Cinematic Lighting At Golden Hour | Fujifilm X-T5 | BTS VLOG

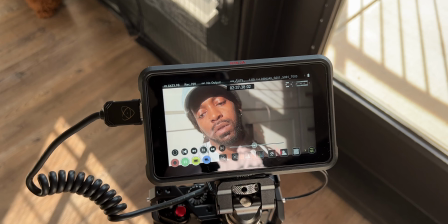is kind of what we have in this start here so just using that the natural light just seeing what it creates as far as the shade this is more of a close-up okay so I have my travelers
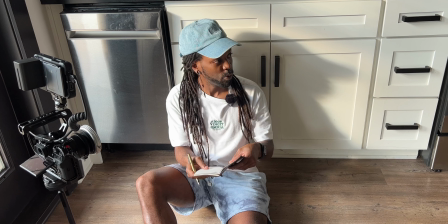notebook I feel like I kind of need something happening so I got out my notebook and I'll probably just do some jotting in here trying to find some shots of like the actual notebook and some close-up something to give it a little bit more life you know this close up here it's
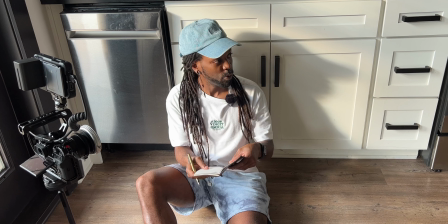kind of just more for the face kind of seeing what I can do there I'll come back just a little bit oh
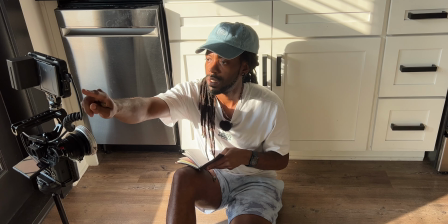wow was not recording that part so we get this scene with the light that
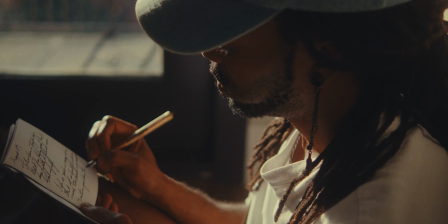was more of the close-up. All right, I'm gonna change this up.
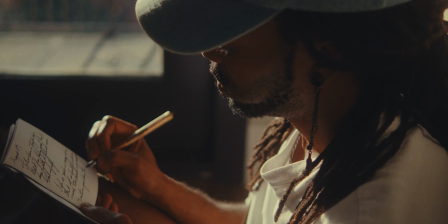So I kinda wanna get that wide shot now. It's kinda like straight on here. I need to be a bit more of it this way, so. Let's get a little bit of rotation. I need like some sort of feel here. So what I can use, I brought this from my studio.
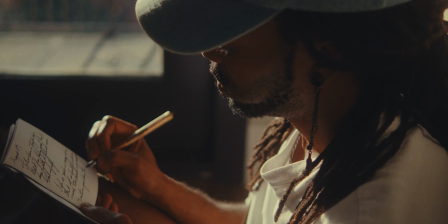Got the little bounce here. to kind of help fill in that shadow just a little bit that was coming from that side. I don't know if you all can see the bounce in the video, but bring it a little closer, actually. I actually might even go, no, I think that's too, too harsh.
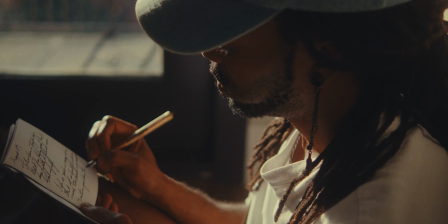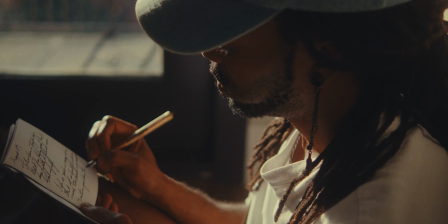I don't know how much the fill actually helped. The shot, like, I like the way the shot looks. I'm not mad at the shot at all. I mean, I'm a little sweaty.
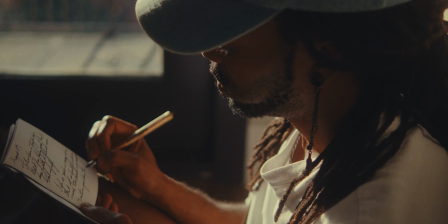This shot I have to get myself writing with the camera in the shot. I think it's just a little too intimidating to be that slanted, you know? Ooh, that shot has potential. Maybe the most difficult.
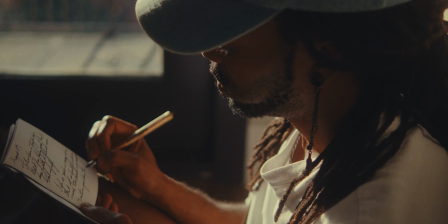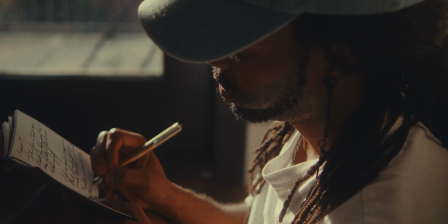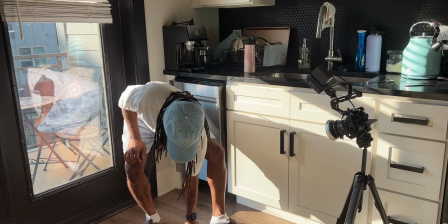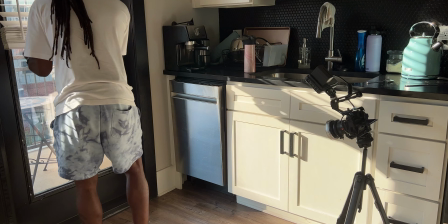So like, I think here, kind of bring these back down, because I think this just plays well with the shape, right?
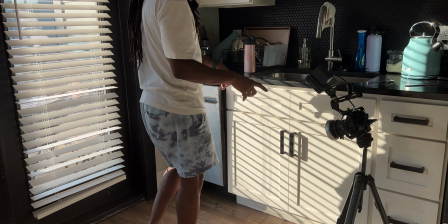Like, I don't think I'll do all three scenes like this. I'd probably just do just the one wide.
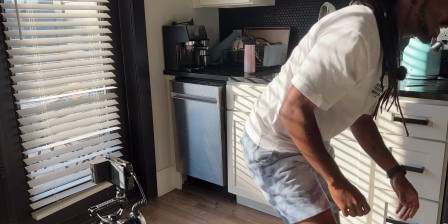Yeah, let's try that out. I'm going to add back in a bit of feel.
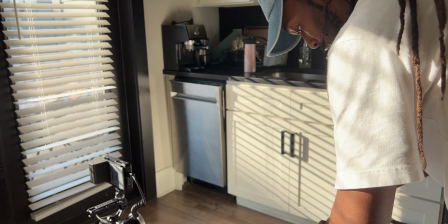I'll do the reflective side so you can really get an idea of what you're seeing happen. So you see all that light kind of in here.
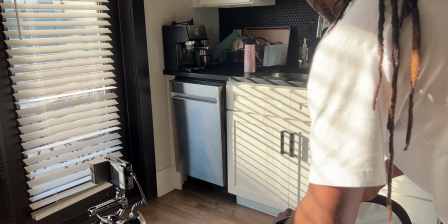I think the silver side is just too strong for what I want. I want it to be more subtle.
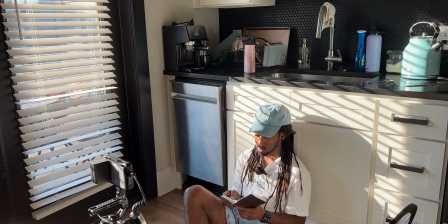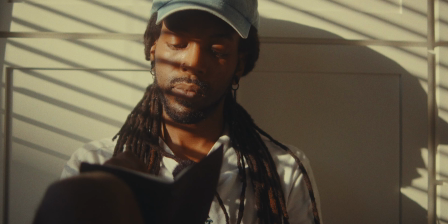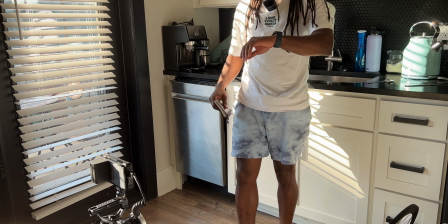Okay. I think it's pretty good.